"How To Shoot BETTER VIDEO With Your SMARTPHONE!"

What's up everyone, welcome to my channel. Today we are looking at ways to make your smartphone footage look more professional.
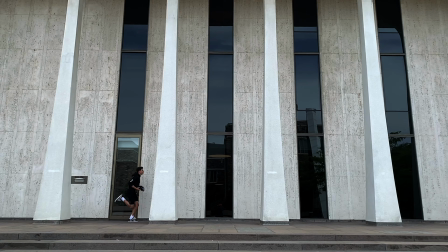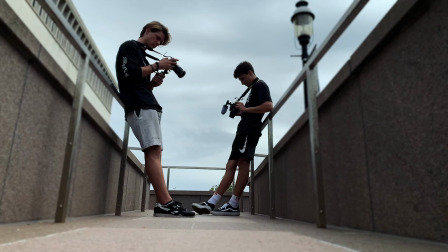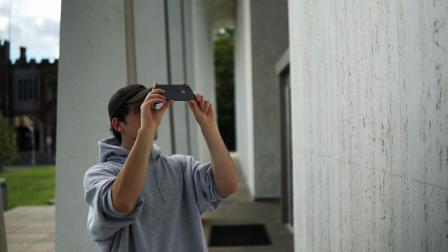19s
We're going to start with in-camera tricks that will enhance what you can do right out of your smartphone. And then we're going to move into some more advanced editing techniques that can be done in post. So for starters, my preference is to film video at 4K and 24 frames per second,
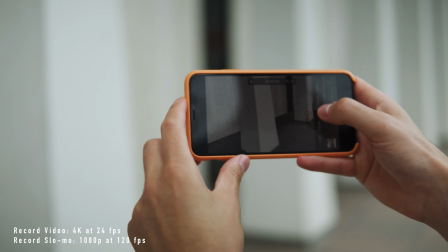37s
and I'm filming slow motion at 1080 and 120 frames per second. Those are just my preferred settings, but you can also film at 1080 and 24 for your regular video.
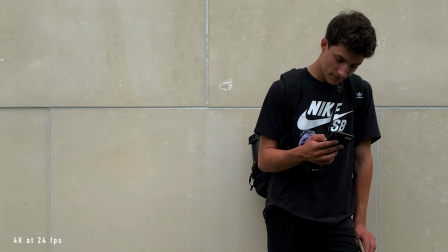48s
I just prefer 4K because it gets a little more detail and you also have the ability to crop in when you're editing. This first tip is super basic and every phone video tutorial is going to talk about this, but you have to lock your exposure and your focus.
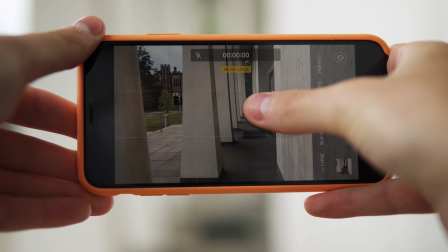65s
You do this by tapping and holding on your phone until you see that the little box is locked in place,
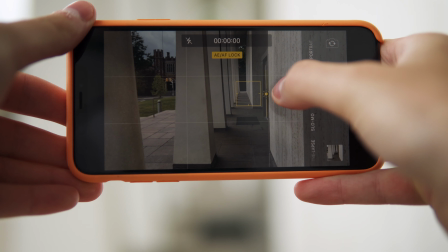72s
and then you can also drag up or down if you want to brighten or darken your image. So one super cool technique that you can do on your phone is really easy, simple hyperlapses.
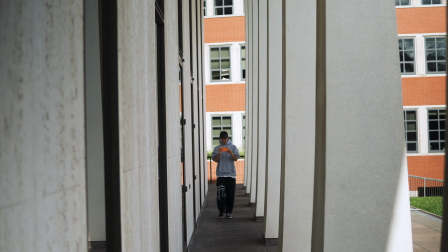86s
You do this by heading into the time-lapse mode, and then you can just walk with your phone really slow, trying to keep it as steady as possible.
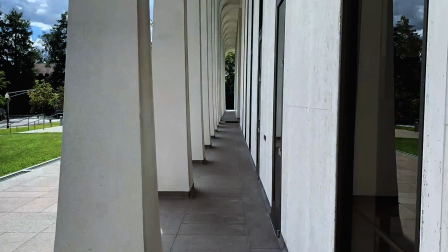94s
And what you end up with is a super cool hyperlapse that you can throw into your B-roll sequences to really enhance them. So I'm not going to go into tons of detail about composition or camera movements, but a couple rules you can follow is,
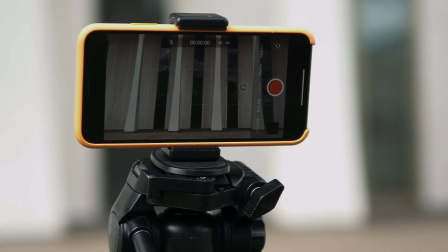107s
for one, the rule of thirds, which just means you keep your subject in any 1/3 of the shot,
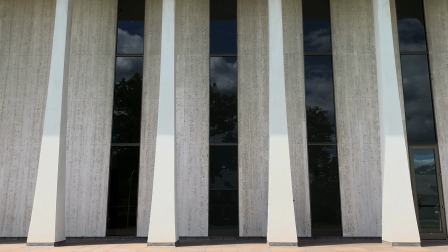113s
and this is just a better way to frame subjects.
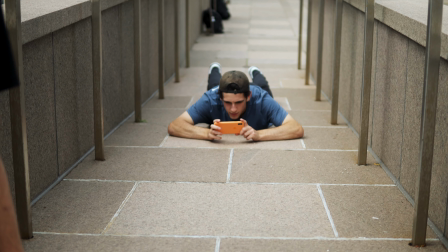116s
And beyond that, always look for unique angles and don't be afraid to get a little down and dirty to get some cool shots that you maybe wouldn't have thought of. Another really cool technique you can do in camera is this punch into focus effect.
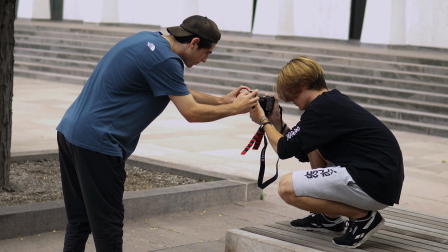131s
So you do this by getting really close to your subject, and then you're gonna lock the exposure and focus like we did before.
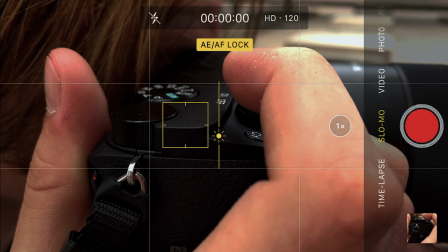138s
And I'm darkening the image here. And all you're gonna do is pan slightly on the subject and then pull out quickly. And what this does is shows off your subject and then pulls it out of focus, which is cool, and you can do that right in camera.
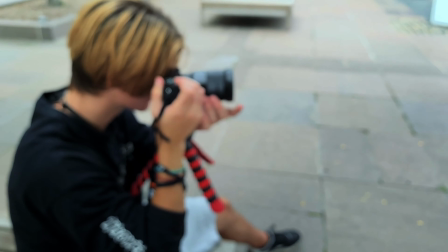153s
And then what I like to do to enhance that is in post, I play it in reverse and add a little speed ramp so you get this nice punching into focus effect.
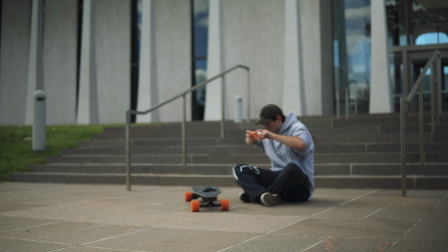163s
Here's another example, and you can get some pretty professional looking shots using this technique. So we've covered some really good in-camera techniques, but now I want to jump into my editing software and talk about a few more tips and tricks that can really take your footage to the next level.
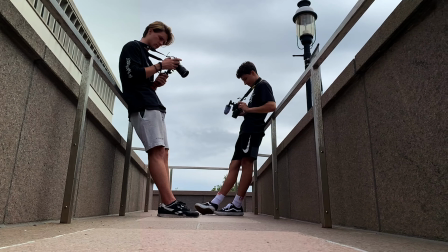179s
So first things first, color grading your footage can make a big difference.
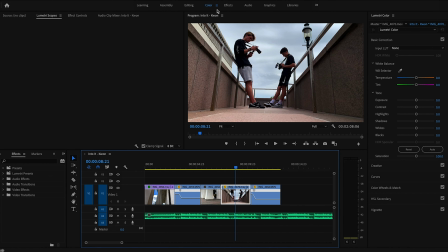185s
iPhone footage in particular tends to be really contrasty and have a lot of saturation. So one of the first things I like to do is just take down my contrast and take down my saturation a little bit too. And that gives you a much better starting point that already looks a lot closer to a DSLR or mirrorless camera.
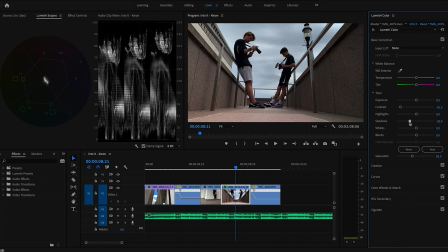205s
Beyond that, I'll tweak some of the other adjustments, but I usually tend to leave most things as they are. The last really important part of color grading is the white balance. I find that the footage that comes right off your iPhone usually has a pretty inaccurate white balance.
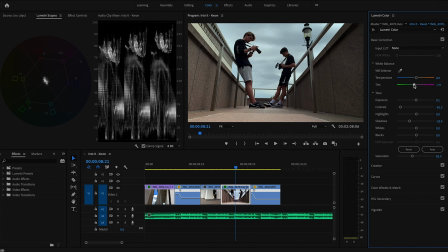222s
So in Premiere, you can use these tint sliders up here to kind of adjust the white balance of your image. So I can tell in this shot that the pinks are a little bit too high. So to combat that, I'm gonna drag the tint a little more towards green,
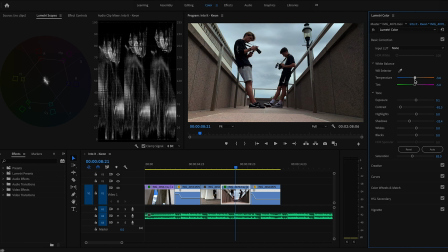237s
but be careful not to go too far with these sliders because you can definitely make your image look even worse if you aren't careful.